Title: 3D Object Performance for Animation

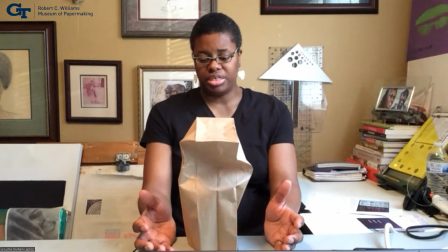So if this was my object and I want to do a performance with this object
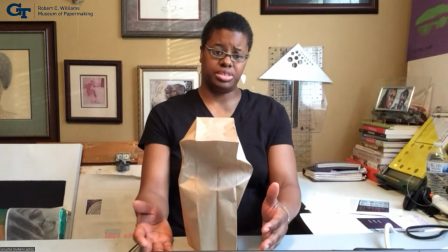for the purposes of stop motion. First, I want to have some sense of the action or story that I want to tell.
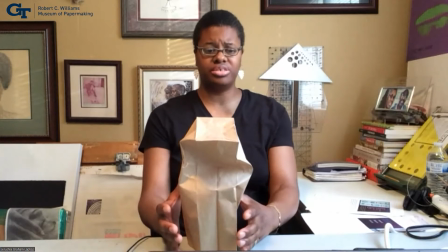In this case, I want this character to be kind of old and slow moving.
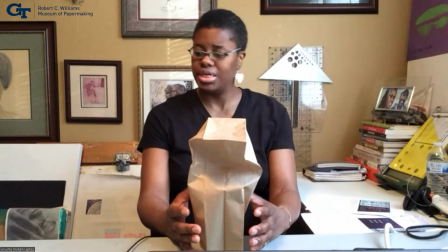Maybe just walking down the street, and enter in maybe,
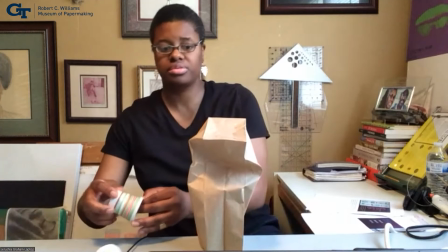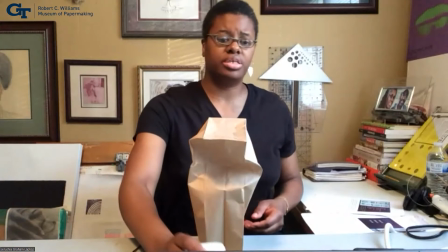you know, young, let's see if I can hold this up for you guys to see a little better.
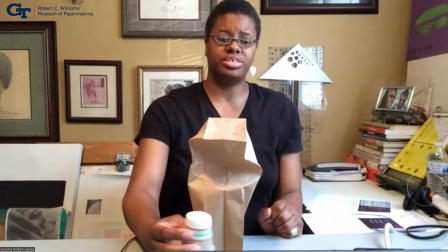A younger character that is like too
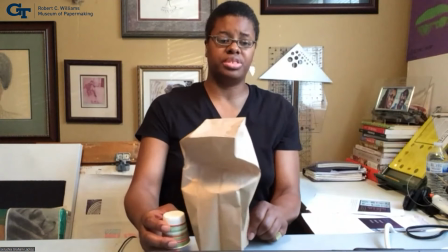anxious and ready to get down the street, but the old characters is in their way.
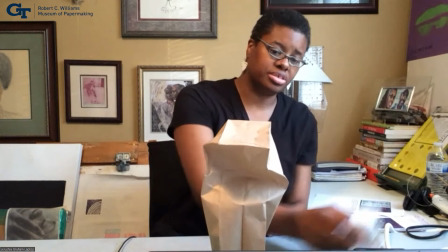You know, they're wanting to speed by, and we can have a couple.
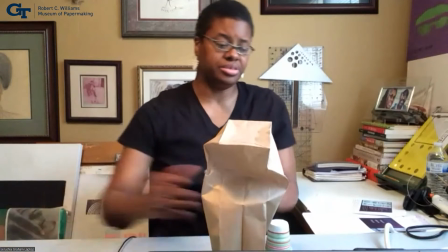Oh, excuse me. A couple of the characters speeding, playing around, speeding by.
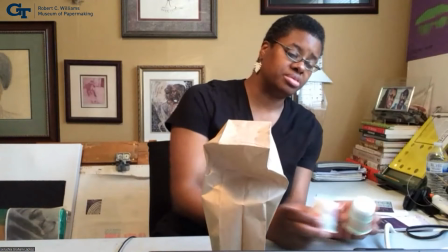Maybe these two are chasing one another, right?
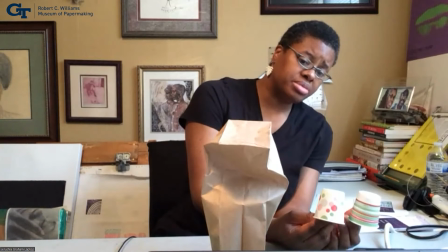So the objects here are just, paper cups.
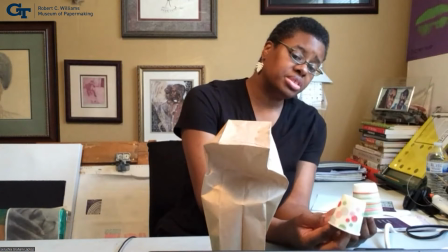Their coloring lend themselves to maybe being read as more youthful. And then because they are youthful, I'm going to be mindful of how I move them.
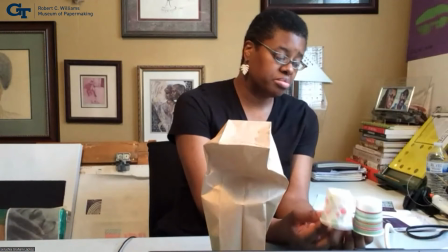These I might move with a little bit more pop and
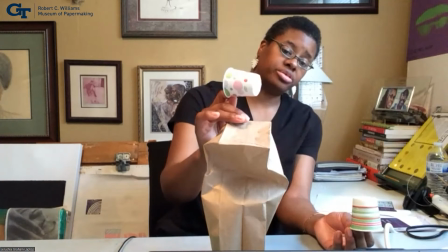than I would this character here, who's an older
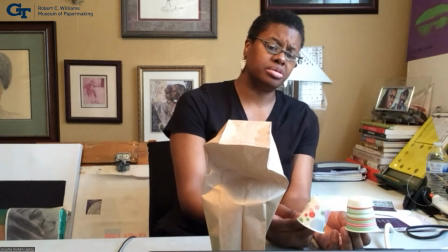character whose joints may be hurting them, those kinds of things, right?
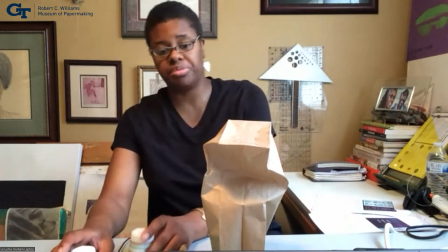So let's start with our paper bag. In our
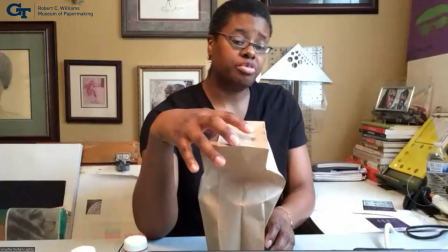aspects of object performance, we have,
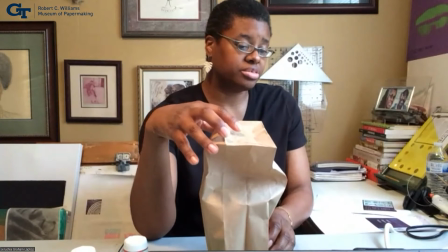we want to give this character a breath, right?
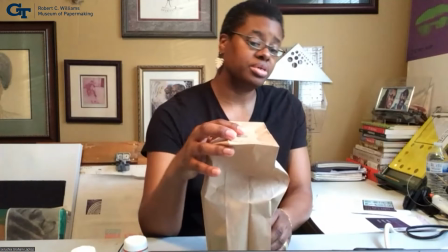So we're going to start off by
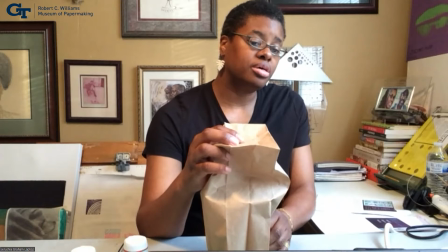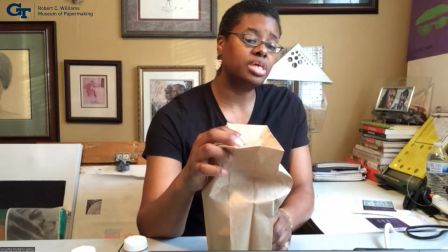so this is a subtle movement. Now for stop motion, because I would be taking individual pictures,
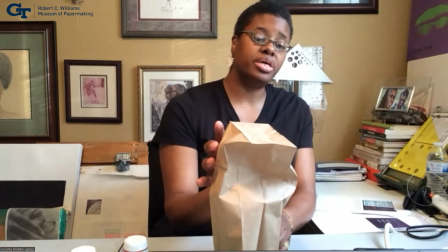I would need to find a way to compress
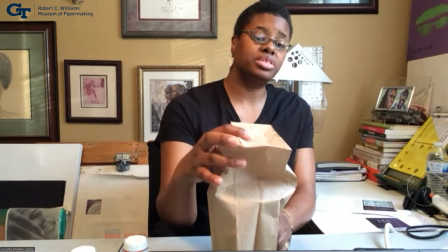the bag and to release the bag to be able to take the pictures. So that compression and release for breath may involve a string.
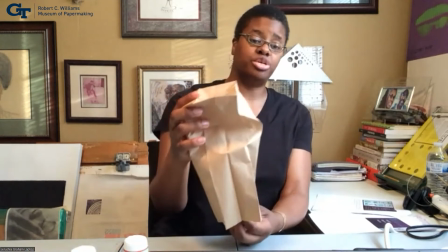I could put a string that attaches to the top that I could pull so that this would indent a little bit.
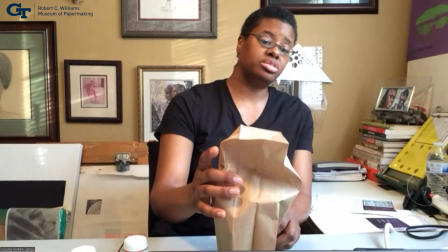That compression may involve
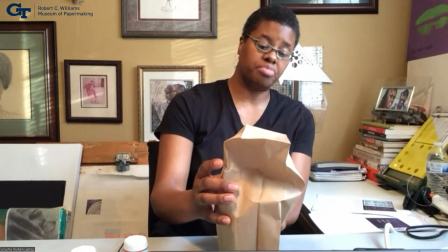trying to pinch the character from the back side where you can't see my hand.
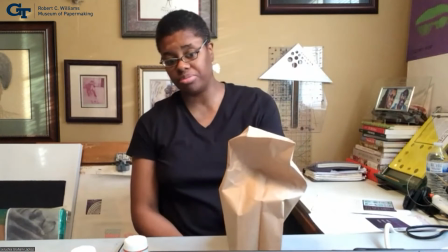And then, or whatever I'm holding this with, and taking the picture,
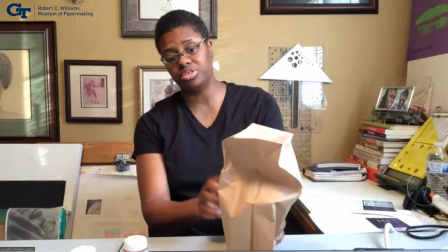and then releasing and taking the other picture and doing it a couple of times so that we get kind of
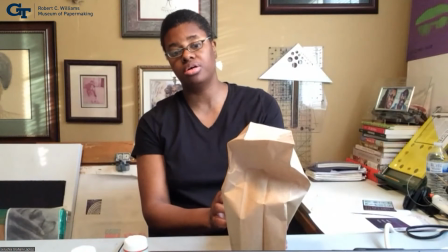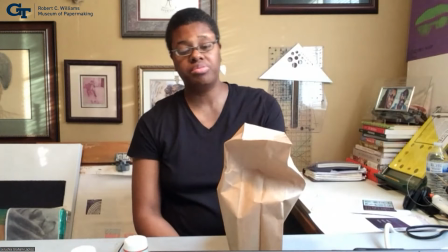right. So we have our breathing, and we want to provide focus for the audience.
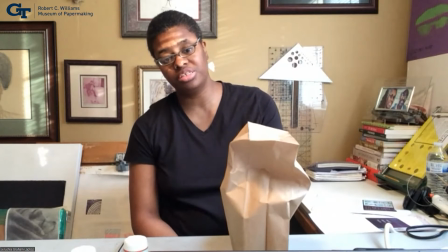What is the front end of this and what is the back?